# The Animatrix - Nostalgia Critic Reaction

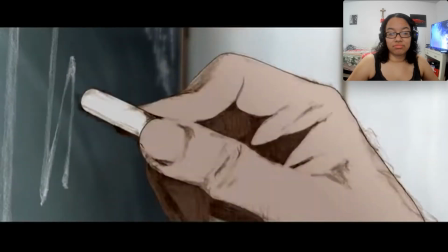488s
You can see every sketch and pencil line in every second, giving a sense of life and action knowing that every drawing is done frame by frame.
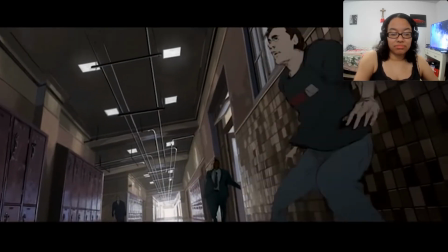497s
It's not just a CGI puppet that they're moving, every motion is done from scratch, and you can feel the energy off of all of it.
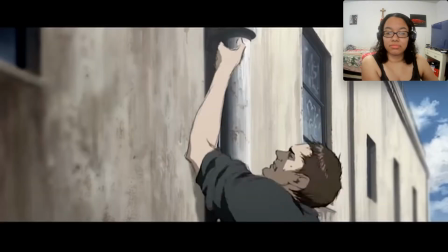504s
That alone makes it really worth watching. If not taken the wrong way, it is pretty impressive to check out.
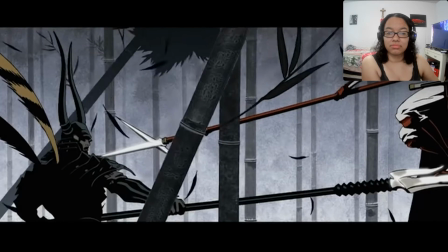509s
The next one is my absolute favorite. It starts off with a couple sparring in a training program when one of them offers the other a way out.
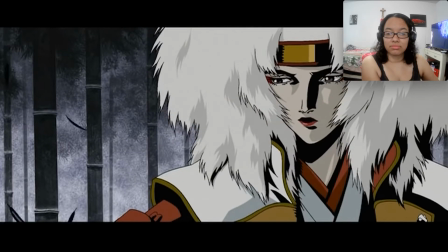516s
A way to return to the Matrix and live a normal life again.
What's real doesn't matter.
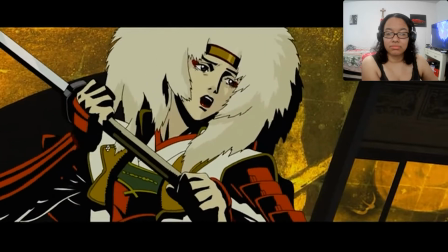521s What's important is how we live our lives. But we can't go back, Duo. We know the truth now.
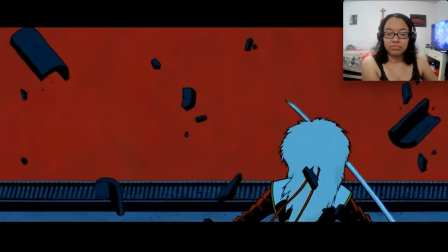526s We can forget all of this.
Confused and not knowing what to do, they partake in both a verbal and physical fight, debating what's the right choice and what isn't.
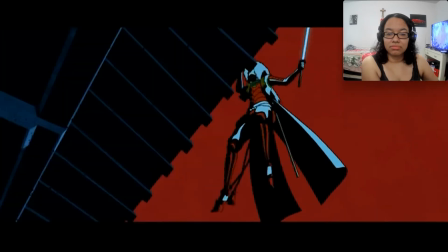535s Running away won't change anything! You're the one that's running away! Stop pretending!
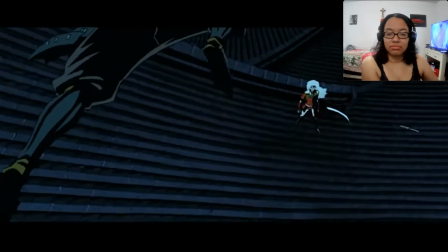541s
This takes up the majority of the short, all leading to a twist ending that I won't give away here, but I personally thought was a great way to finish.
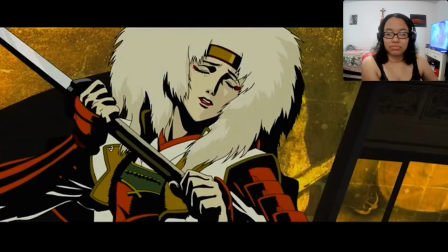548s
This, in my opinion, is what The Matrix should be. Quickly understand these characters, feel their relationship, identify with both sides of their struggle,
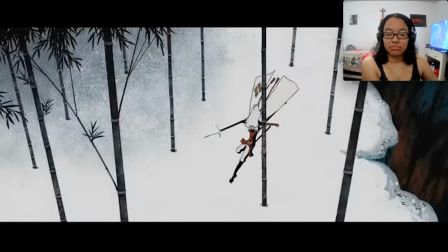556s
and both the fighting and visuals match the emotional impact of what they're going through.
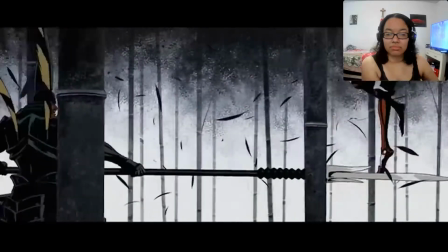561s
There's no shock value or forced commentary, it's just watching these two people you sympathize with duke it out through hardship and sacrifice.
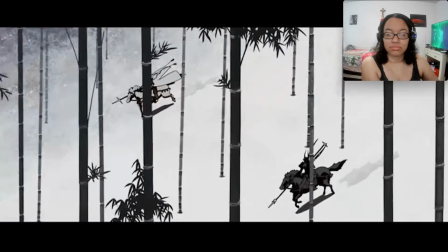568s
It's all you need, and it's done to the best of its ability. The artwork compliments it great, the imagination is strong, the fighting's cool, and you're with them every step of the way.
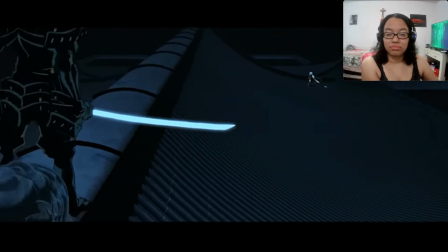577s
What can I say? It's hands down my personal favorite.
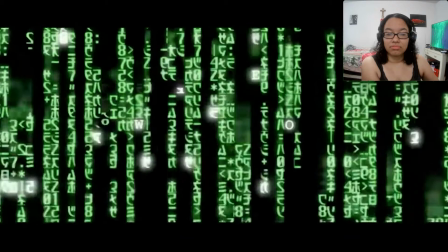582s
The next one is pretty well done, too.
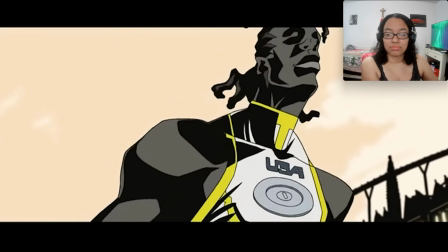584s
Once again, focusing more on an experience than a detailed story, World Record shows an athlete who's about to break exactly that, the World Record.
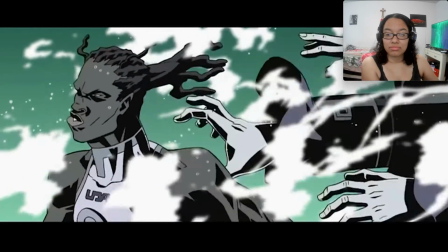592s
But literally, in being so fast, he breaks the chains of the Matrix and actually starts to wake up and see the truth, based only on his physical abilities.
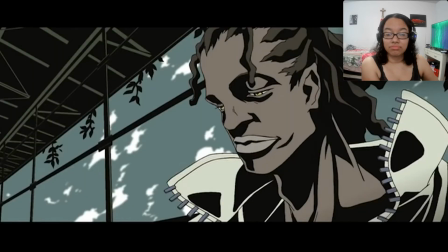600s
It's actually a very interesting idea. The majority of the short is simply focusing on this experience, but once again, it's all you need.
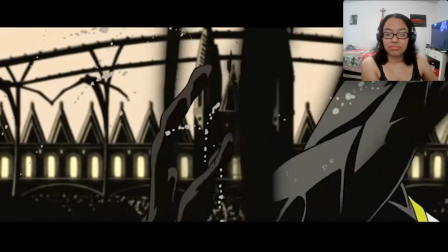608s
You feel the limit this guy is pushing himself to, and you worry both that he'll either wake up and be destroyed by agents, or that he'll fail and not break the record at all.
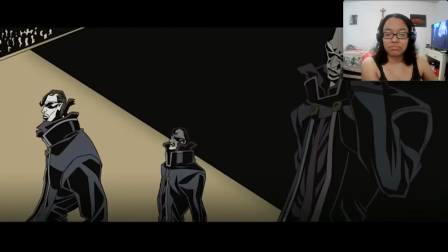616s
Or even the third option, that he might push himself so far that he might not even survive.
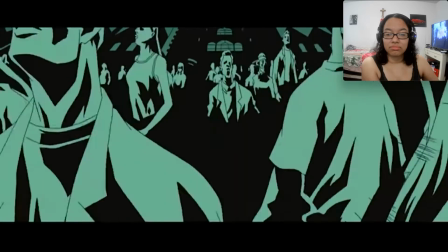621s
Again, it's the simplest things that can be the most effective, and both the pacing and the animation style totally pull it off.
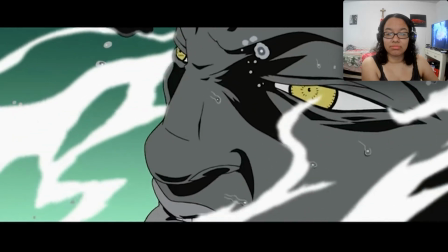628s
It's also an intriguing idea that you can see another plane simply based on physical attributes.
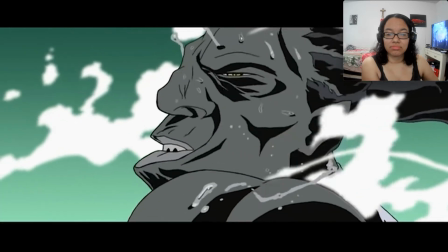634s
It's been discussed before by many, but this one is smart enough to know it's a visual medium and it's better to show it rather than talk about it.
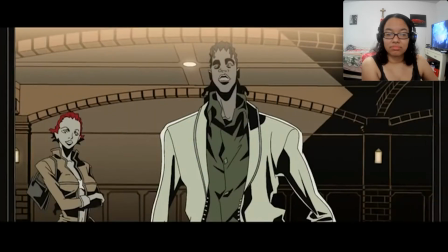641s
And it does a great job in doing so. Definitely worth the time to check out. Which brings us to Beyond, which is probably my second favorite out of the series.
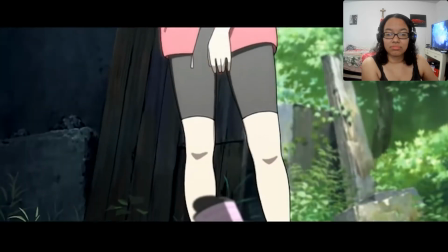649s
Again, taking a very simple idea and simply focusing on the experience of it.
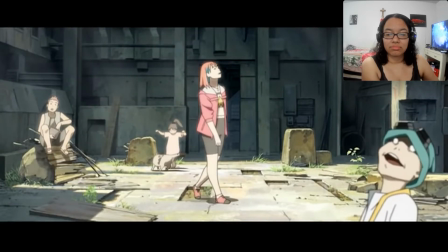653s
A young woman and some kids she stumbles across discover what is simply defined as a glitch in the Matrix.
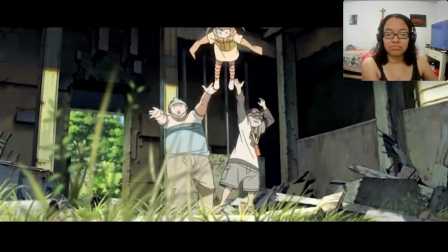658s
I imagine there's a lot of those with all the plot holes these movies make. But once again, the majority of the short is just them interacting with the glitch.
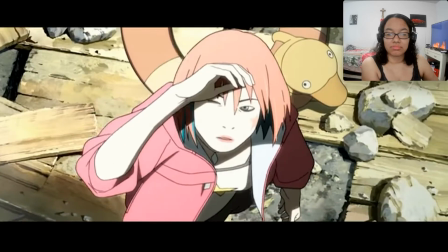666s
They can make time go backwards, change the weather in small areas, and even slow down the world to see it in all its beauty.
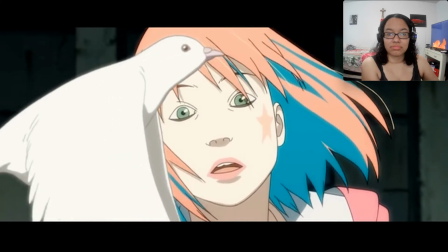673s
Again, the focus is the experience, and it's done with very simple yet connectable characters.
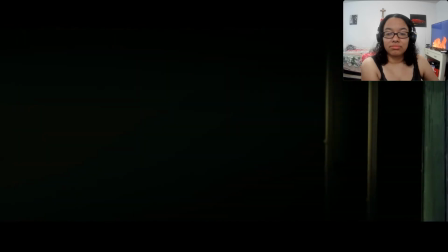678s
It does go a little abstract near the end by hinting at... something bad, I'm not sure what it is, but honestly,
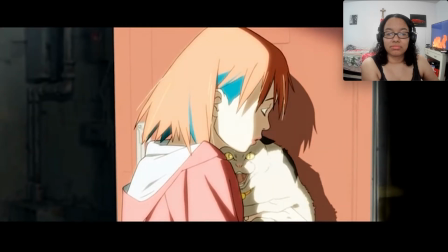686s
because it's mostly a visual experience and it's obvious there's parts left open to interpretation,
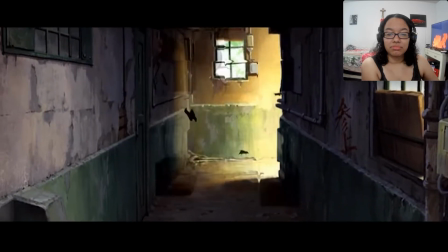690s
I don't mind it. It's kind of like knowing through all these incredible things that you may go through in life, there's always a dark, troubling side waiting on the other end.
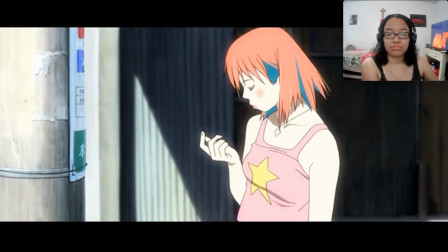698s
That's what I got out of it, but maybe it doesn't mean that at all. Maybe it means something totally different. I don't know.
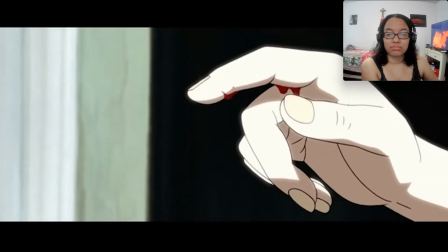702s
I'm just glad they're leaving it up for us to decide instead of jamming in so much plot detail that it actually makes less sense the more you describe it.
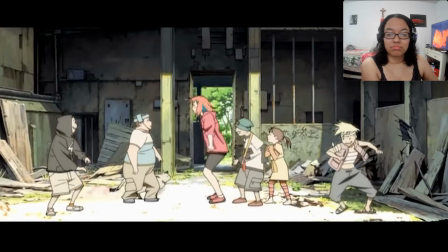709s
Good animation, good experience, good short. Next is a detective story.
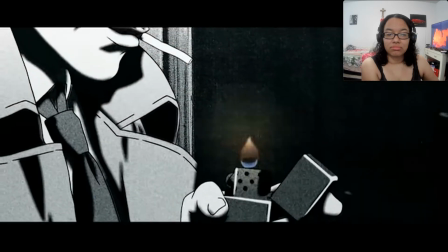714s
A film noir about, what else? A detective, trying to find the infamous Trinity.
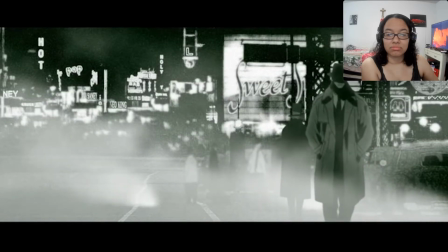719s
And that's really about it.
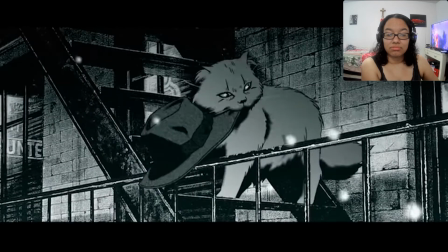721s
Not much really happens outside of the search for her, but if you're a fan of dark shadows, shady blinds, and alcoholic men in trench coats, it's a fun little story.
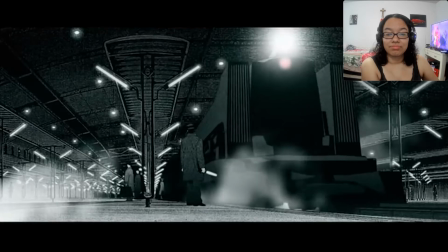730s
The style, once again, is great. Grainy, dark, and dripping in classic film noir style.